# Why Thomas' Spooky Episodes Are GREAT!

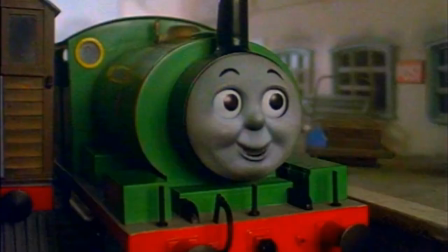36s
Welcome to this year's Halloween special. Today I'm going to be talking about why Thomas' spooky episodes are in fact, great.
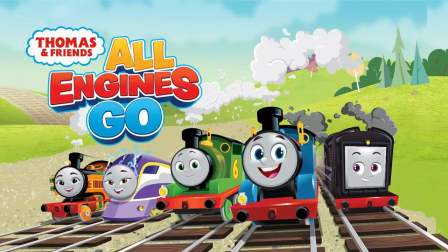45s
Many have written Thomas off as either a dumb babies show, which it might be now, but it wasn't for a long time.
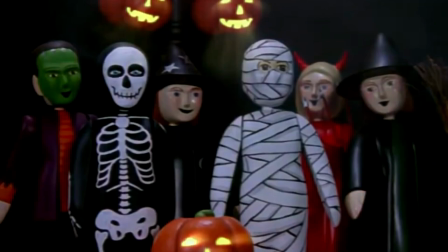53s
Or how the show is just too scary for kids.
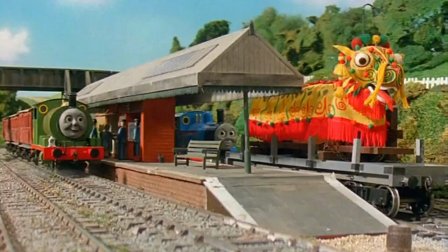56s
With that in mind, I'm going to give my thoughts on why Thomas' spooky episodes are not only good, but why they work.
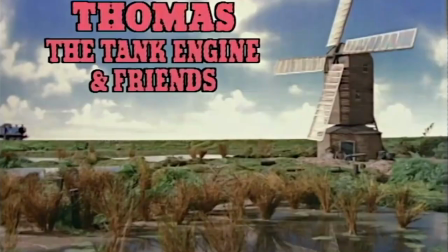64s
Just to be clear, I am focusing solely on the model series of the show,
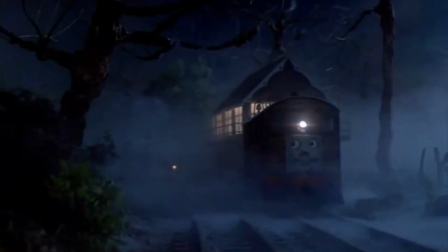67s
mostly the classic series, but I will give props to a couple episodes from the hit era that I feel deserve it.
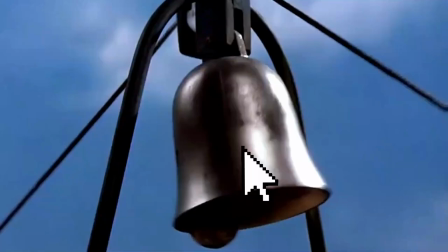74s
If you enjoy these types of videos from me and wish to see more like them,
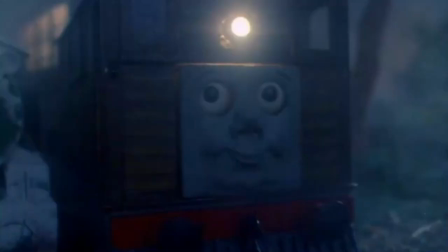78s
then be sure to like and subscribe and ring Toby's bell to stay notified for when I post new content.
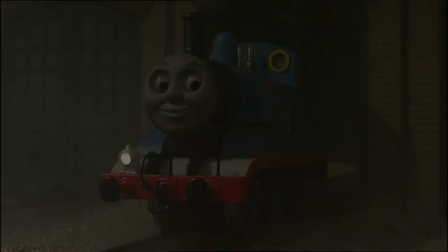84s
Now then, let's take a look at some spooky episodes.
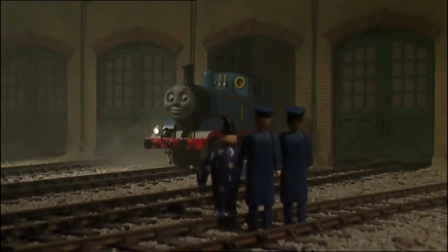90s
The main thing that makes these episodes stand out is something that the show in general excels at.
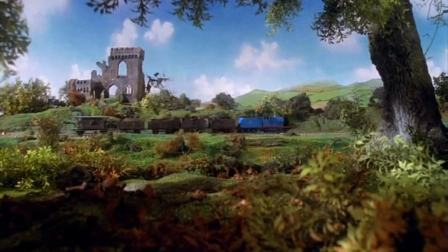95s
Tone. The show has always been memorable for the variety in its stories and the tones that they possess.
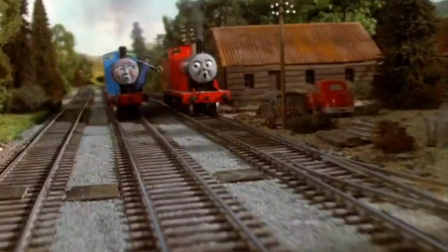102s
You've got happy heartwarming episodes, sad and somber episodes, as well as exciting and thrilling runaway episodes.
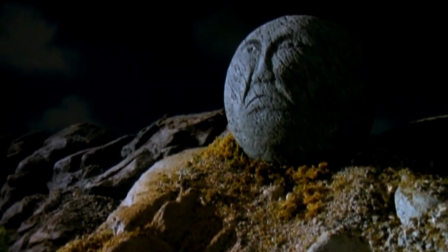110s
Now variety and tone is something that the show in general excelled at, but it is the spooky episodes that brought the tone to life the most in their specific genre.
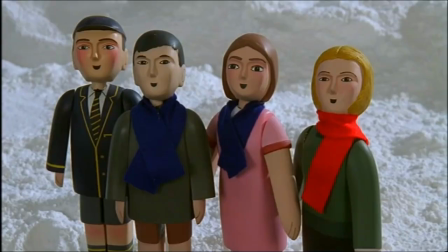119s
Variety in tone helps to expand the perspective of Thomas' target audience, kids,
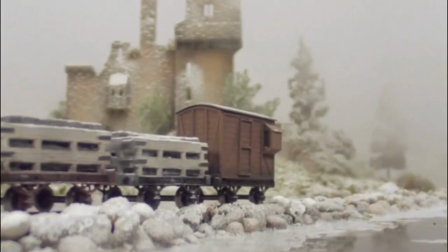124s
and as such, allows them to explore different genres and discover which ones appeal to them the most.
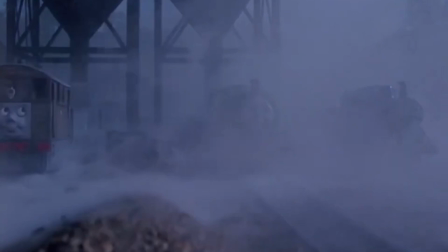130s
But what is it that makes up the tone? Well, in regards to Thomas' spooky episodes, I believe that there are three core components that make up the tone,
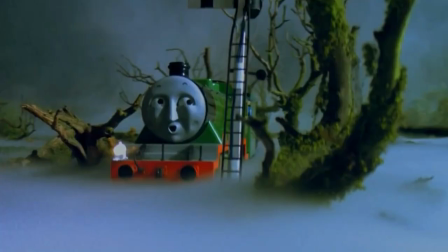139s
and these are the music and sound design, the model work and set pieces, and finally,
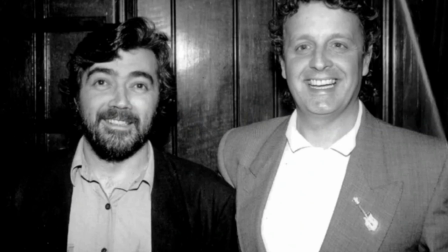144s
the narration. and it's these elements that I want to discuss.
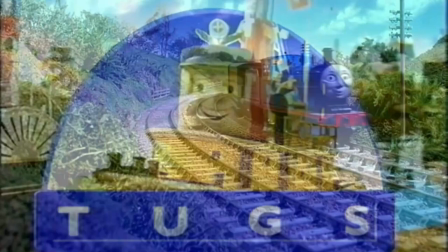148s
Mike O'Donnell and Junior Campbell were the original composers for both Thomas and its sister series Tugs, and they were masters of their craft.
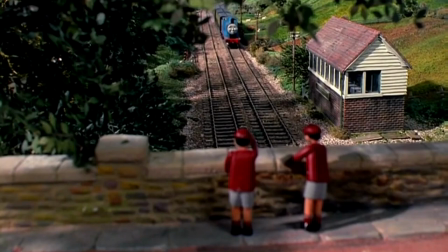157s
Every single piece was beautifully created, whether it was a theme tied to a specific character,
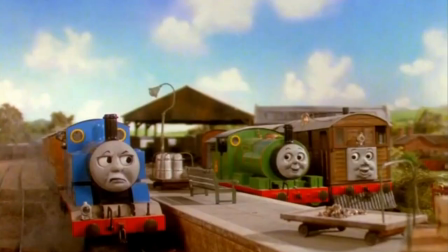162s
an event, or even a simple and seemingly insignificant ditty in the background. sound.
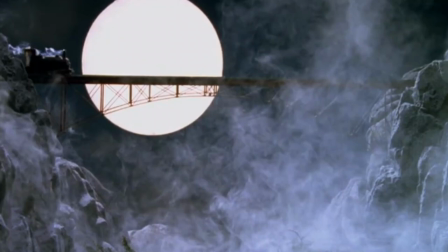173s
This mastercraft extended into the spooky episodes. Every piece manages to capture the feeling of fear and or dread,
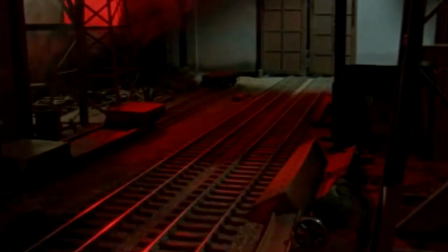181s
whether it's slow and ominous, heart pounding and intense, or even mysterious.
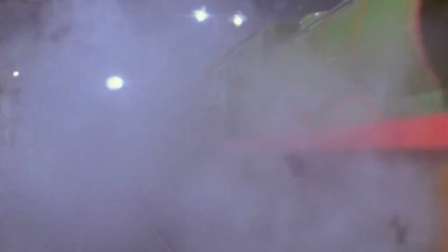192s
The same can be said for the sound design. The engines in Thomas were treated as real life machines, and the very realistic sound design reflects that.
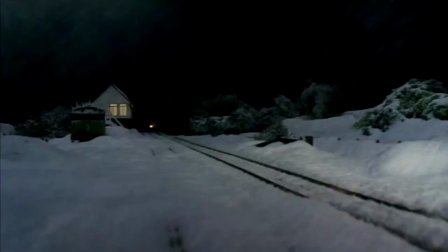202s
This extends to the episodes themselves as well, such as hearing an eerie echo from an engine's whistle,
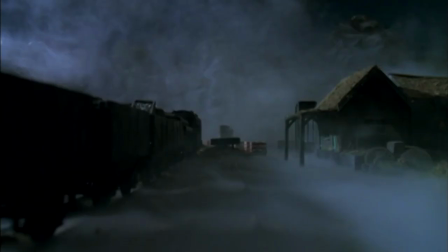209s
unexplainable sounds that come out of nowhere,
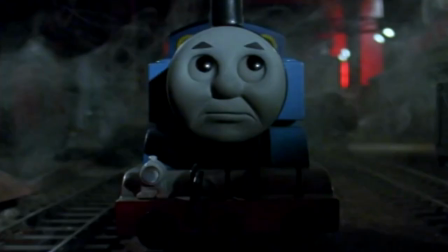213s
or the unwelcoming and grinding noises of gritty industry.
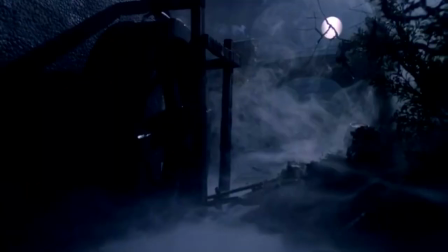221s
Thomas and Friends has and always will be remembered for its music, and the scary episodes definitely contribute to that.
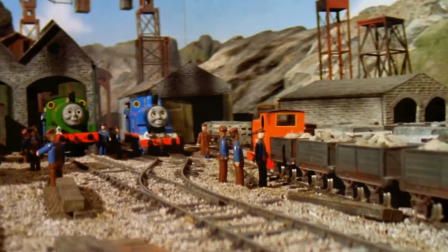229s
But who can forget the impact of the show's model work and set pieces.
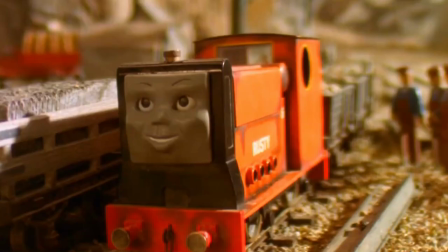234s
Once again, the model and camera work emphasizes the realistic proportions of the engines, but the sets are simply on another level.
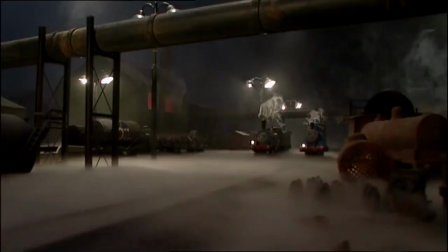243s
The sets have always been stellar, but those used in the spooky episodes are just spectacular.
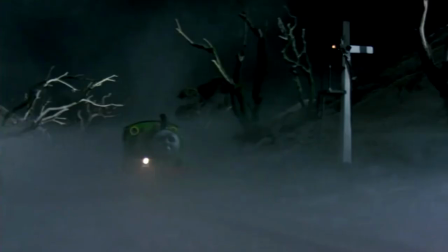250s
You can tell just by looking at them what they are supposed to convey.
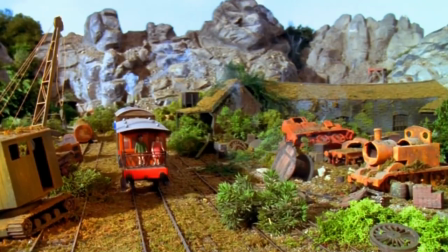253s
The mine in Toby's discovery for instance, shows that time and nature has not been so kind to this unsettling location.
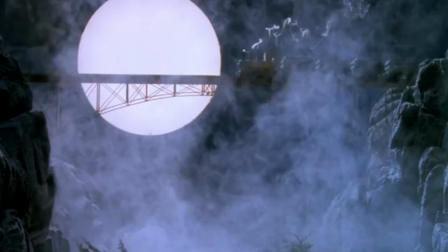261s
The old iron bridge gives you a sense of danger and height without even having to look directly down.
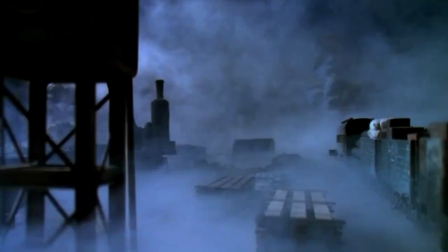268s
Furthermore, you can't talk about the model and set design in these episodes without mentioning the fog.
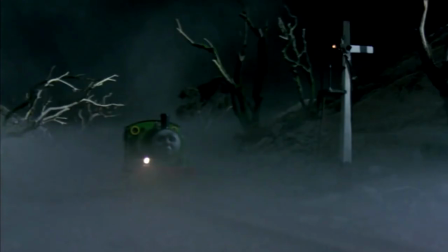275s
The use of a fog machine just adds so much eeriness to any location. Shapes that were previously recognisable now become foreign and intimidating.
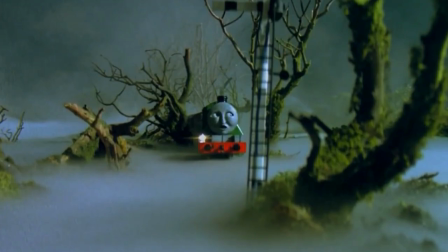285s
It also helps to mask the area around the characters and serves to simply amplify the fear of the unknown,
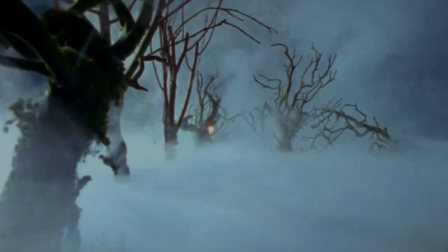292s
as who knows what could be lurking around every corner. This POV shot from Haunted Henry is a perfect example.
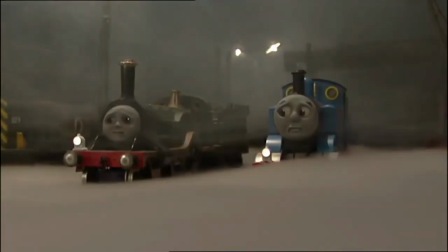301s
Overall the realism and model work just adds so much to the atmosphere, and it's something that the show in general is remembered for.
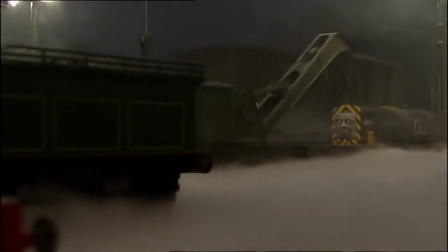309s
Something that I think gets overlooked when discussing the spooky episodes in the show is the narration.
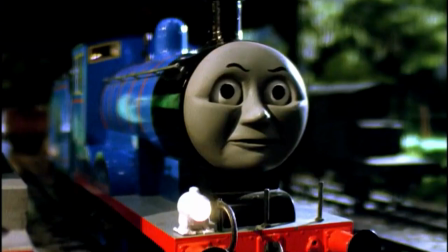315s
All four classic series narrators do a great job at conveying the sense of dread presented in these episodes.
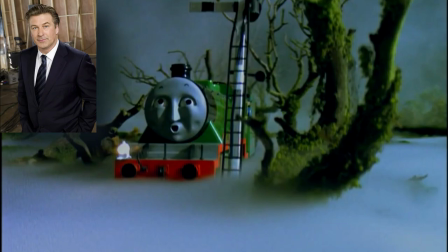321s
Whether they're projecting a character's sense of fear, G-g-g-ghosts!
Oh dear, exclaimed Thomas.
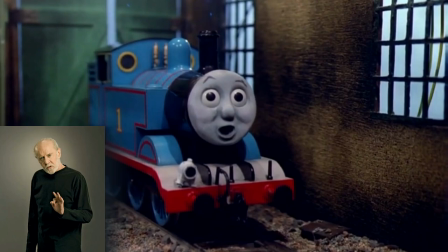327s It's getting late. Oh, I had no idea. Oh, I must find Annie and Clarabelle.
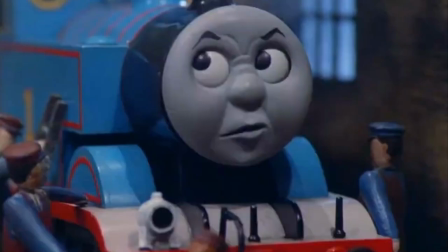332s
Sounding as if something dreadful might happen, Who's there?
Mine.
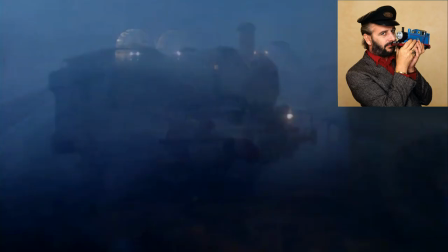339s
or even simply sounding spooky themselves.
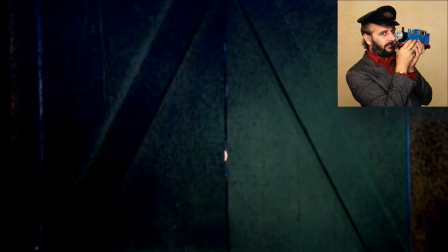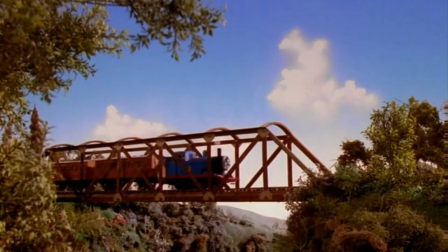351s
Good narration is really important in these shows, as it really helps to heighten the nature of each episode,
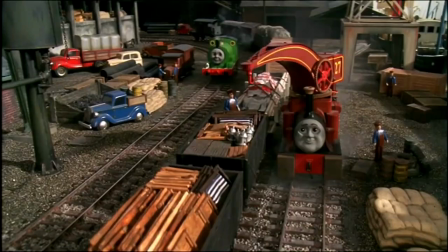357s
and the narrators did a splendid job bringing this across and into the scary episodes of the show.
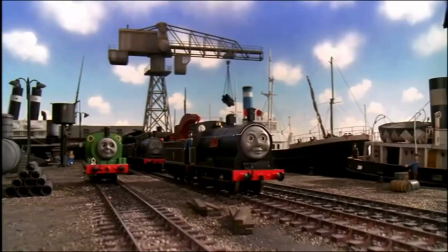363s
Now I'd like to give mention to a few episodes that combine all of these concepts into something truly wonderful.
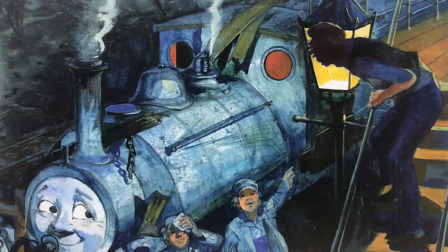370s
Ghost Train. The first spooky episode of the series, and the only one to be adapted from the Railway series.
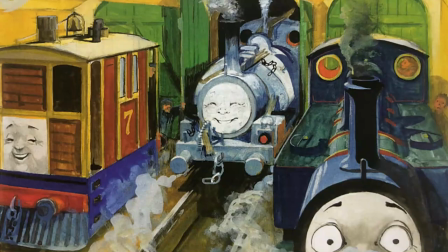378s
This one really sets the standard for the rest of the series to follow. Notably, this story was more light-hearted in the books,
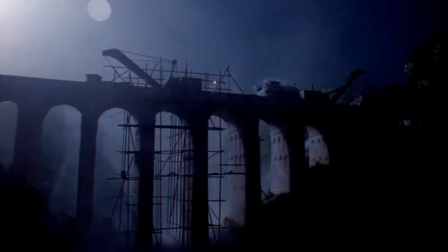385s
but the scene with the ghost train at the start and the heart-stopping score along with the
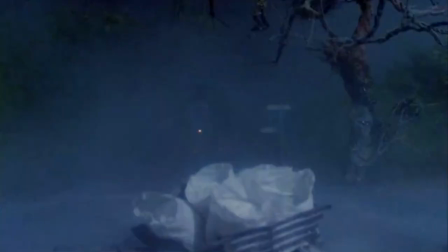390s
dark lighting and fog effects just blow this episode's written counterpart out of the water.
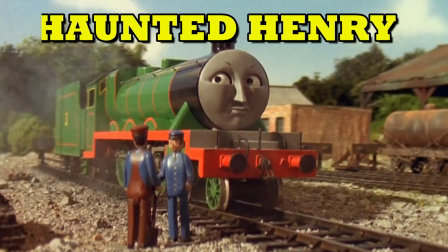397s
Haunted Henry. This one has it all.
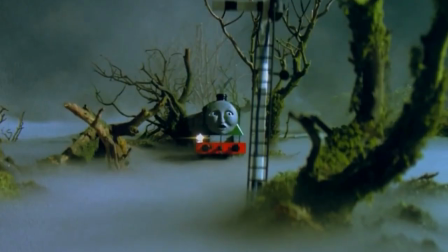400s
From eerie and terrified narration, to creepy and unwelcoming sets and terrifying music,
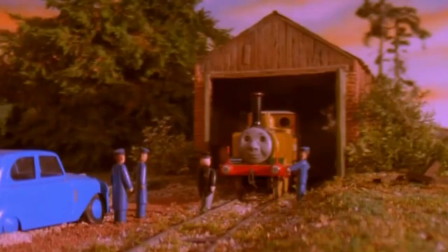407s
Haunted Henry is one of season 5's best episodes. Stepney gets lost.
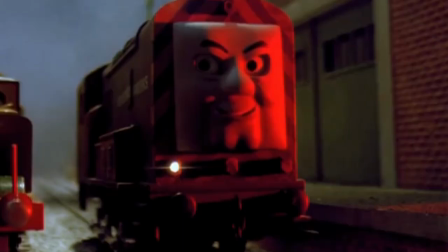413s
That scene where Stepney finds himself in the scrapyards at the mercy of Ari and Bert is dreadful,
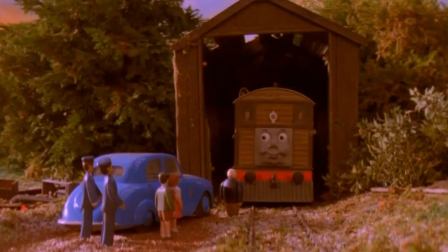419s
and first-time viewers are going to be left wondering if Stepney really is going to make it out or not.
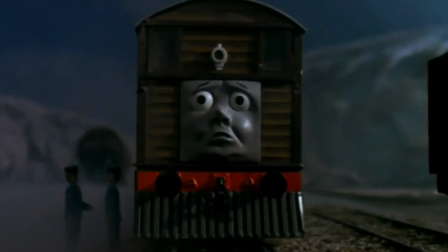424s
Toby's discovery. What starts as a light-hearted, whimsical adventure quickly devolves into a dark and ominous nightmare,
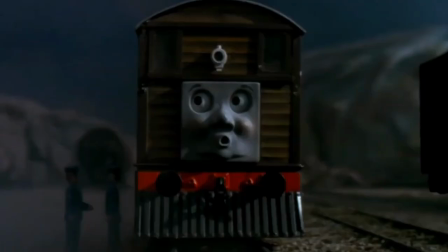432s
and people have the nerve to criticise Toby for being scared here. Anyone in their right mind would be in that scenario.
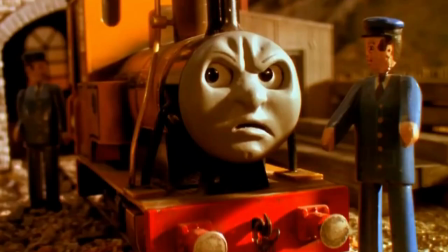439s
Duncan gets spooked. The standout for Thomas' spooky episodes. This one goes above and beyond.
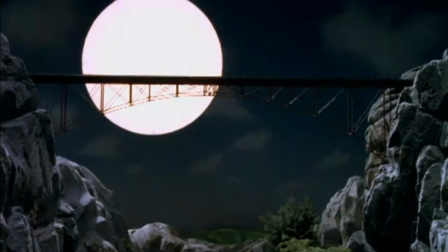447s
The sets, the music, and even the ambiguity surrounding Duncan's ghost all combine to create a beautiful and yet really dark episode.
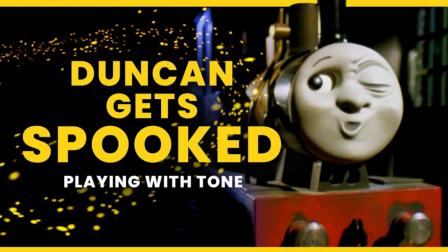456s
I can't say any more on this episode without reiterating what the unlucky tug has said in his video,
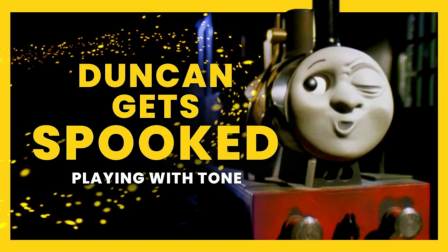461s
which I'm sure you've all watched. and if you haven't, you should. Scaredy Engines.
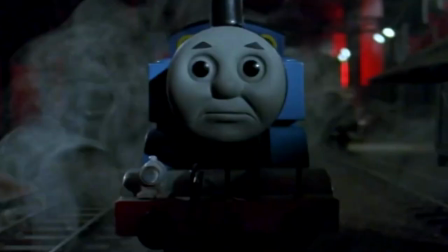468s
This one shows that the Smelters yard is unwelcoming and demonstrates what can happen when fear takes over your mind.
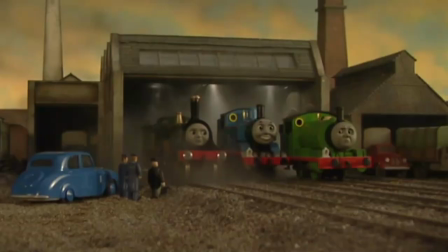477s
Halloween. While not a part of the classic series, this one surprisingly still manages to tick all of the boxes.
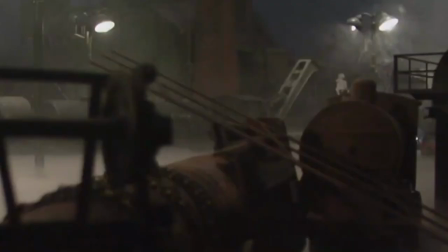484s
My favourite part is that PLV shot when Thomas and Emily approach the smelters.
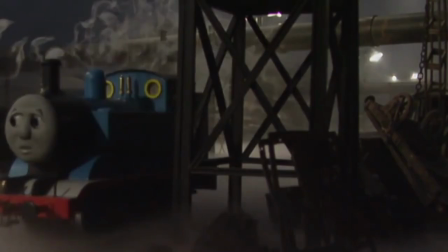489s
Robert Hartshawn's heart-stopping music and that creepy glow combined with the fog effects makes it feel like you're entering the mouth of hell.
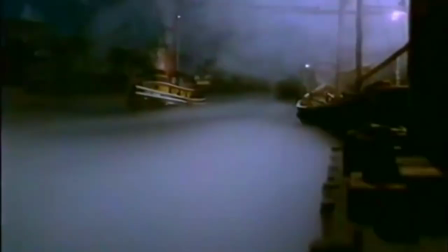499s
I also want to give a shout out to the Tugs episode Ghosts.
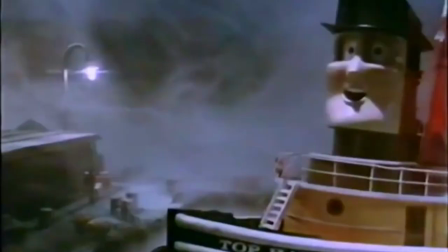503s
While not a Thomas episode, it was made by the same people and again ticks all of the boxes.
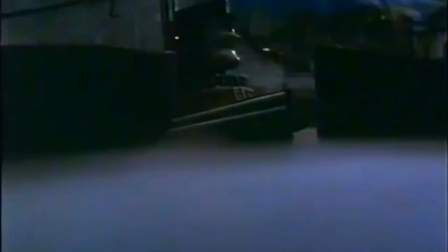509s
I get the feeling that this one was something of an inspiration for the spooky episodes of season 5.
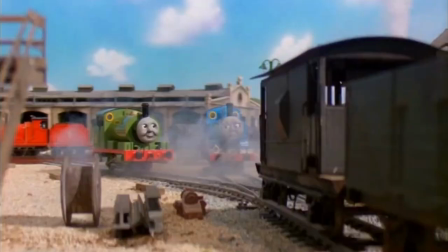514s
Like those episodes, it even ends with a level of ambiguity and the unknown.
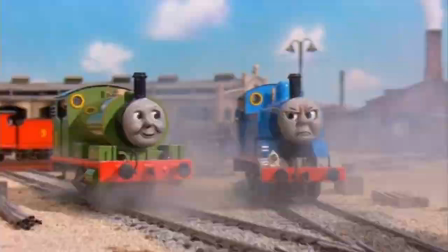519s
There are plenty of other episodes that follow this trend, such as Thomas Percy and the Dragon,
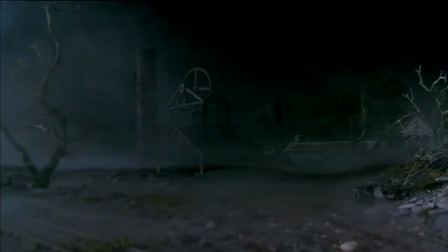525s
Rusty and the Boulder, Percy and the Haunted Mine, and several others that I could go over.